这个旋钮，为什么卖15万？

我现在会向你放三个画面你看这些画面你会想到什么
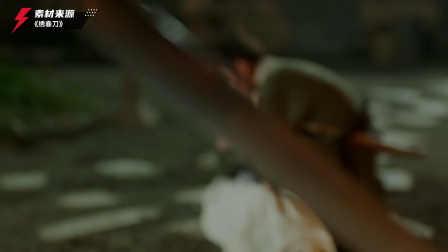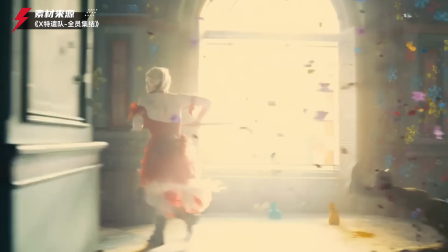是教科书级别的调度颠覆想象的美学还是燃烧经费的特效但其实这些精彩镜头背后
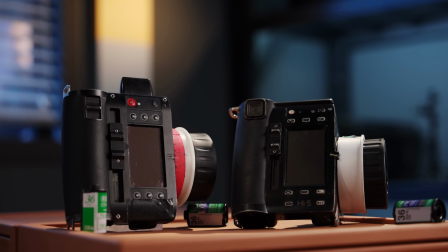仔细一想都隐藏着同一位的工程无线跟焦器它在复杂的镜头设计中被广泛的应用甚至如今一套来自于Ari公司的Hi5无线跟焦系统你猜要多少钱就是一个轮子
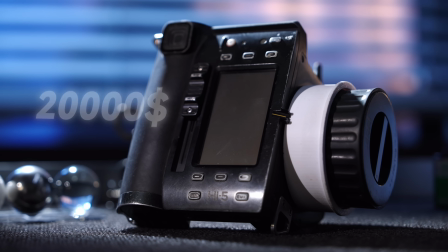只是控制一个齿轮转它要卖两万美元满配将近十五十六万人民币比很多电影摄影机还要贵所以为什么这东西要这么贵
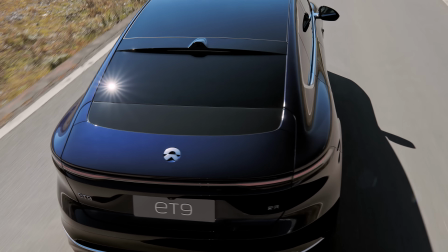焦点在影视制度中究竟有多重要那本期节目我们将和同样是新能源领域焦点品牌的未来一拍即合带你揭开关于焦点的意义大家在拍片过程中也许都遇到过技术性失误对吧比如说曝光不准收音有噪音这些我们在后期都能够适当地去拯救它但是如果说焦点源今天手有点抖那真的就没有任何补救办法了
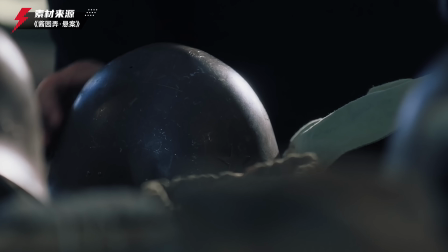出来也当然在影视制作中焦点绝对不是只让画面变得清晰这么简单
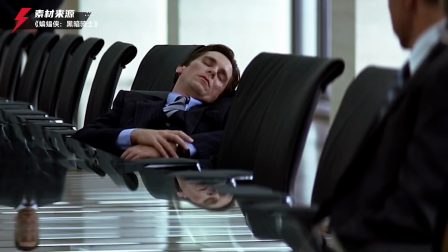焦点的变化更多时候是导演控制观众注意力的一种方式举个例子比如这两个镜头它们的运镜方式和人物表演都一样
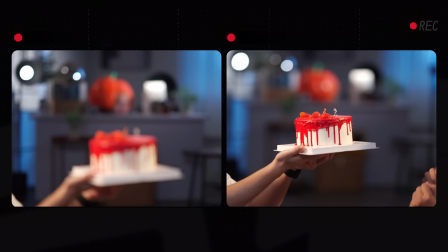但最终焦点给到的目标不同这画面传达的信息重点就完全不一样了
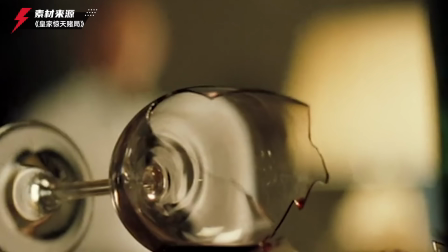这种通过调整焦点来改变清晰主体操作被叫做焦点的变换英文里叫做RECFocus
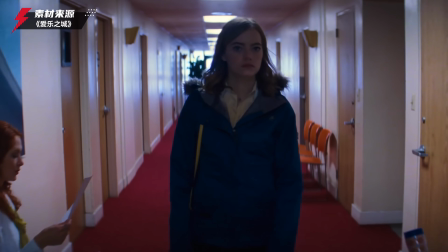还有一种需要始终保持运动对象位于清晰焦平面的操作它被叫做跟焦也就是follow focus主要用于追踪动态主体
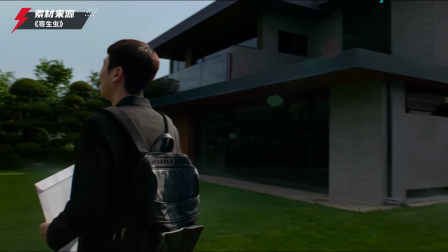保持叙事的连贯性所以wreck focus和follow focus这两个东西是不一样的变换的焦点有无数种使用的方式也是剧情叙事里面不可或缺的一环那既然它如此的关键迄今为止的电影摄影人在有这种无线跟焦器之前是怎么完成跟焦的呢
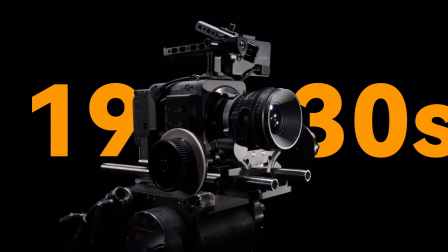从焦点这个需求第一次在影视制作中出现开始主要经历了三个阶段的发展像早期的焦片时代
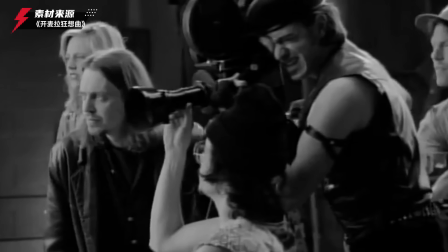焦点员需要用手直接去拧镜头上的焦点环并且没有监视其可供参考因为它是焦片
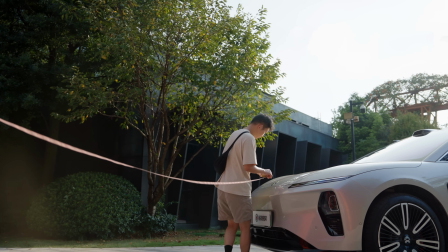所以那时候他们会用拉皮尺的原始方式来测量焦皮面到演员的实际距离
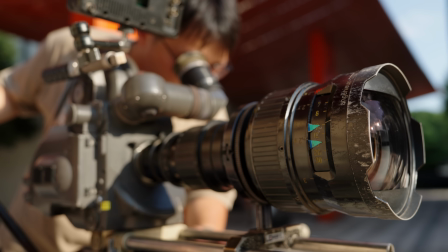然后在焦点环上做出未知标记拍摄过程中严格的按照这一点来执行如果你身边刚好有台相机我有个有意思的知识可以给你分享你可以拿起来看一下你会发现哪怕到了今天是数码相机
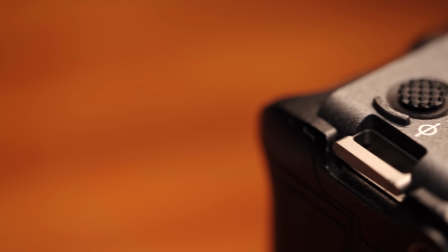这里往往会有这么一个标志以前可能你不明白它是干什么作用的但是现在你可以理解这个地方就是代表传感器的这个位置就是帮你拉批使用所以这是一个很有历史的一个标记不过在以前的电影行业即便准备的如此周密在胶片真正冲洗出来之前你得知道你都是在开盲盒和我们现在用的手机来拍摄是不一样的
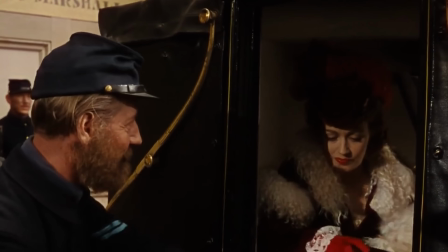最多是开盒前摇了一个手感你没有办法保持百分之百的合胶所以能看到早期很多电影大多会选择一种叫做线领对焦的方式
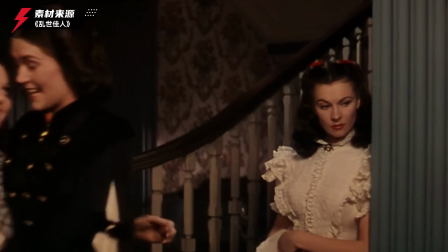也就是预先我把胶点放在这里然后让演员自己走到这个位置里面这样的话焦点就不可能跑了所以算是一个比较聪明现在也在用的一个手法随着电影工业的发展
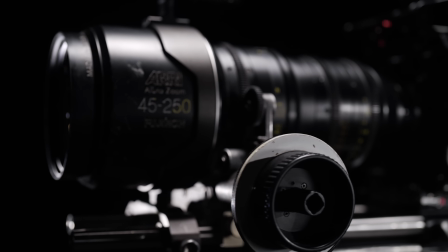慢慢出现了更符合人体习惯的手动跟焦器它可以被固定在摄影机的一侧使跟焦器的齿轮和镜头对焦环的齿轮完美地咬合
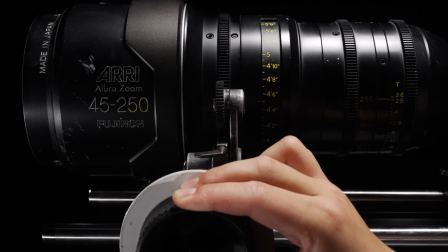通过前后的旋转跟焦器来完成对焦焦点员也总算可以待在摄影机的一旁
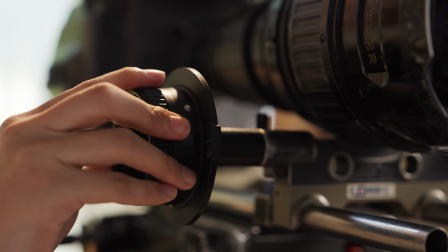配合摄影师完成对焦能够减少手颈造成的晃动让画面中的焦点变化更加地精准那这么好的东西要多少钱呢以前好莱坞卖你一万多块钱一个就是一个轮子这个东西卖你一万多块钱没有别的魔法然后这件事情肯定会说那有的时候摄影机很高怎么办呢
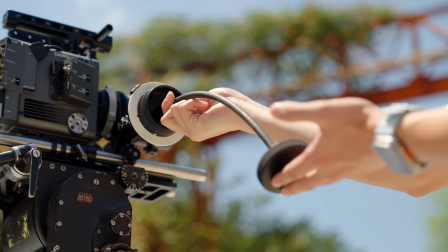那好莱坞的人跟你说我们帮你考虑到了这个码鞭我们可以呈现给你这个东西我给你看一下多少钱就这么一个鞭子650美金5000块钱一个鞭子我们伟大的中国的公司发现了这个市场现在在各个平台上面你应该花35元人民币就可以买到
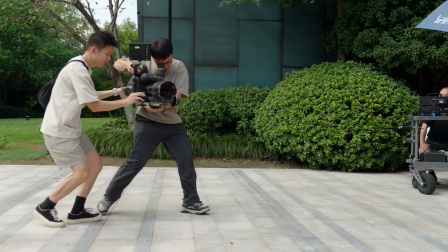当然哪怕有了这样的方案可是你会发现一旦镜头运动复杂起来这摄影师和焦点员就是还是很有可能左右脑互搏